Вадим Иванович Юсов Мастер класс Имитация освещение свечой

В фильме Андрей Рублёв есть сцена, диалог Данилы Чёрного с Рублёвым, который происходит в неком пространстве, в интерьере. И происходит он при свечах. Даже не при свечах, а при одной единственной свече. Насколько я знаю, даже сейчас нет таких негативных плёнок, которые позволяли бы снимать сцену при свече. Тем более тогда, когда вы снимали Рублёва. Как это делается? Эффект освещения свечой, тем более, что он ведь отличается от электричества, правда, имеет некоторую особенность у этого света. И заодно вы расскажете, что это такое за прибор. Мы вторгнемся в сферу высоких технологий и это тоже объясним. Светчик залупил и кроешь, даже двигай сюда его поближе, чтобы резче тень была.
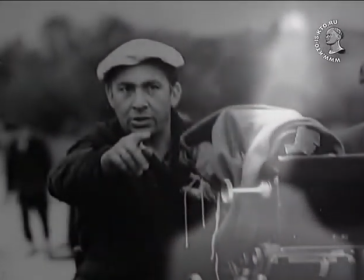(0:56)
Стоп, вот так, хорошо, и значит перекрыл свечку. Верхуточку можно оставить, все-таки лицо перед свечкой.
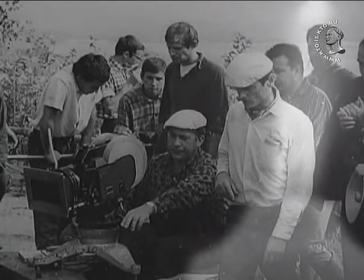(1:05)
Стоп, нога, обратно, стоп, нога, обратно, теперь уменьши.
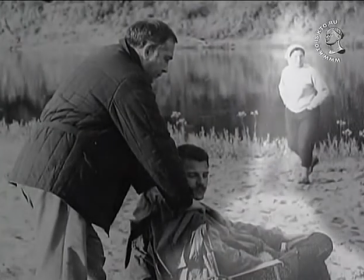(1:11)
Начали. эффект свечи это живой свечной свет видите
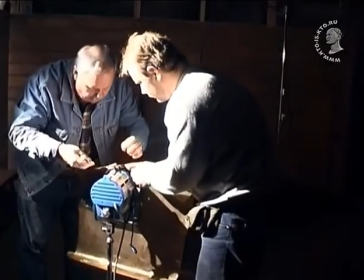(1:24)
как он дышит и колышется как это воспроизвести на
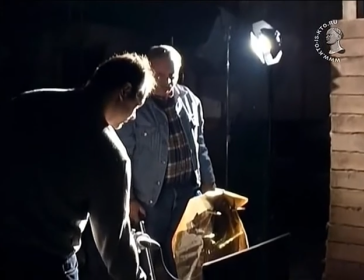(1:28)
экране но этого света маловато для экспозиционного режима
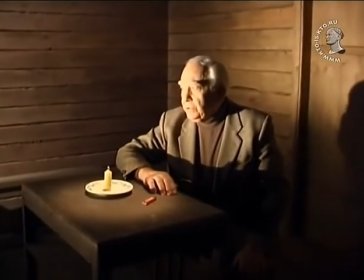(1:36)
кадра давайте зажжем верхний приборчик Этот прибор имитирует и усиливает эффект свечи,
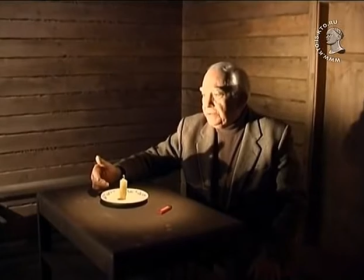(1:44)
которая попадает на поверхность стола. Теперь этот свет может быть немного подвижен.
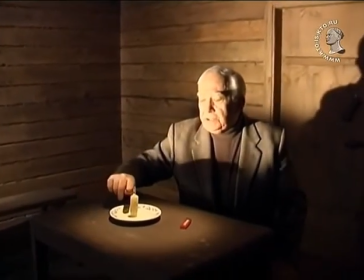(1:51)
Его можно приводить в небольшое движение. Нам надо осветить лицо.
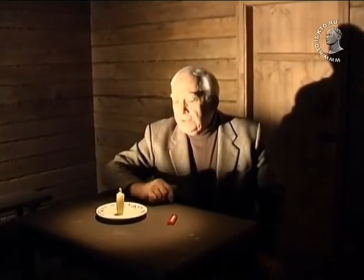(1:58)
Для этого мы включим прибор направленного света.
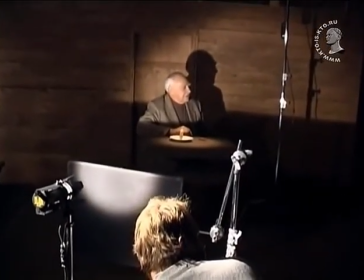(2:04)
Для того, чтобы не было тени от свечи на руке,
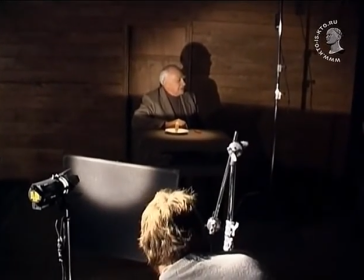(2:08)
надо поднять и ограничить световой поток
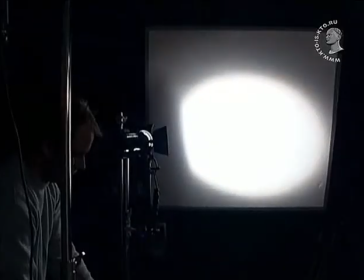(2:13)
вот этой черной шторкой.
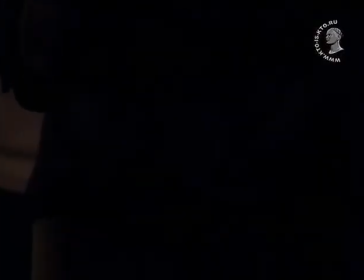(2:19)
Значит, это произошло. Но этого прибора недостаточно.
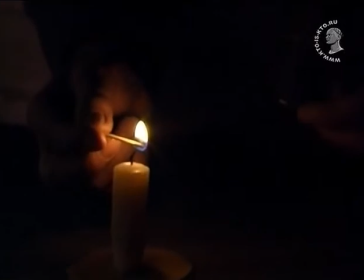(2:25)
Нам нужно подсветить тень. Мы включаем еще один прибор, который работает в отражатель.
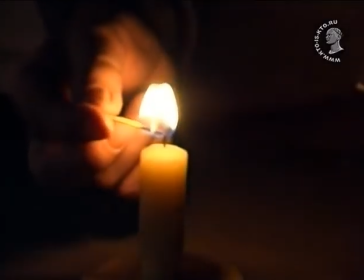(2:31)
И таким образом у нас возникает нечто сбалансированное по свету,
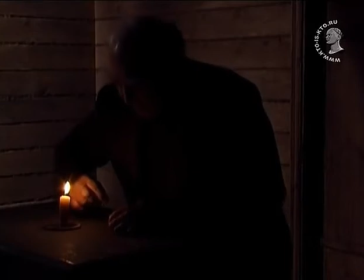(2:39)
но не хватает живости света. Для этого мы используем то самое оригинальное устройство, примитивное, я бы сказал, оригинальное. Это вот такие тряпочки.
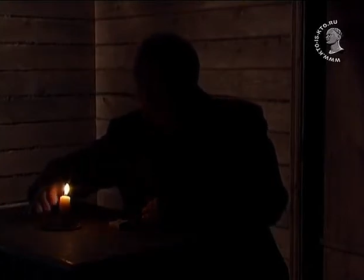(2:56)
И вот мы имеем эффект движения. Но для того, чтобы это было более убедительно, это надо разместить перед самым прибором.
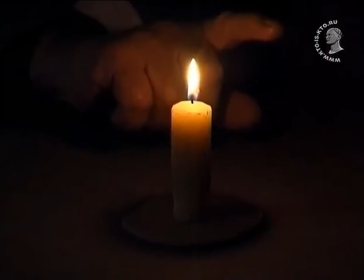(3:07)
И вот совершать изысканные небольшие движения.
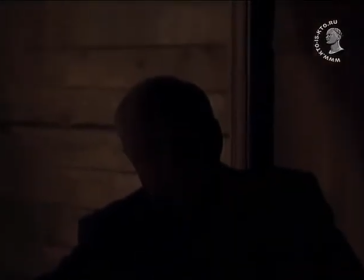(3:13)
Насколько я понимаю, возникает ощущение живости света.
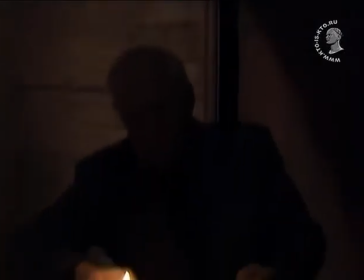(3:18)
Да, может быть, даже подчеркнутое.
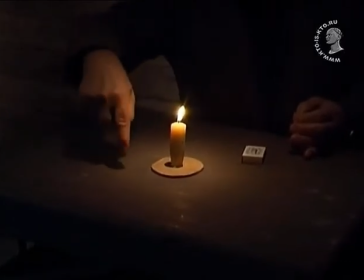(3:22)
Но эта подчеркнутость, она необходима для того, чтобы создать более понятный эффект.
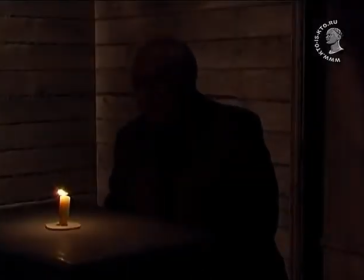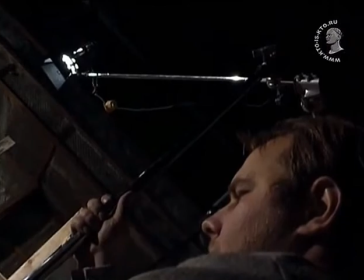(3:36)
Лёгкое дуновение воздуха, свеча колеблется, свет колышется.
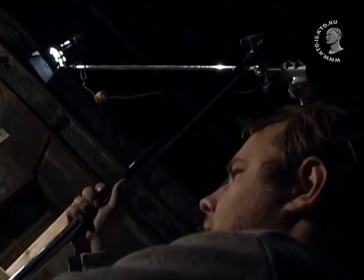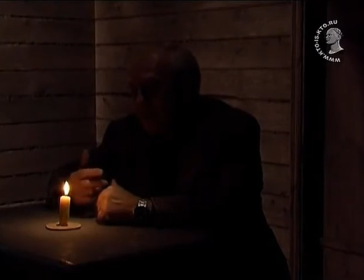Забыл чего, что ли?
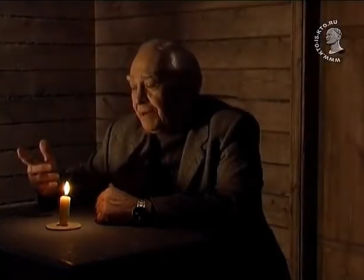(3:59) Проститься пришёл. Так уж простимся.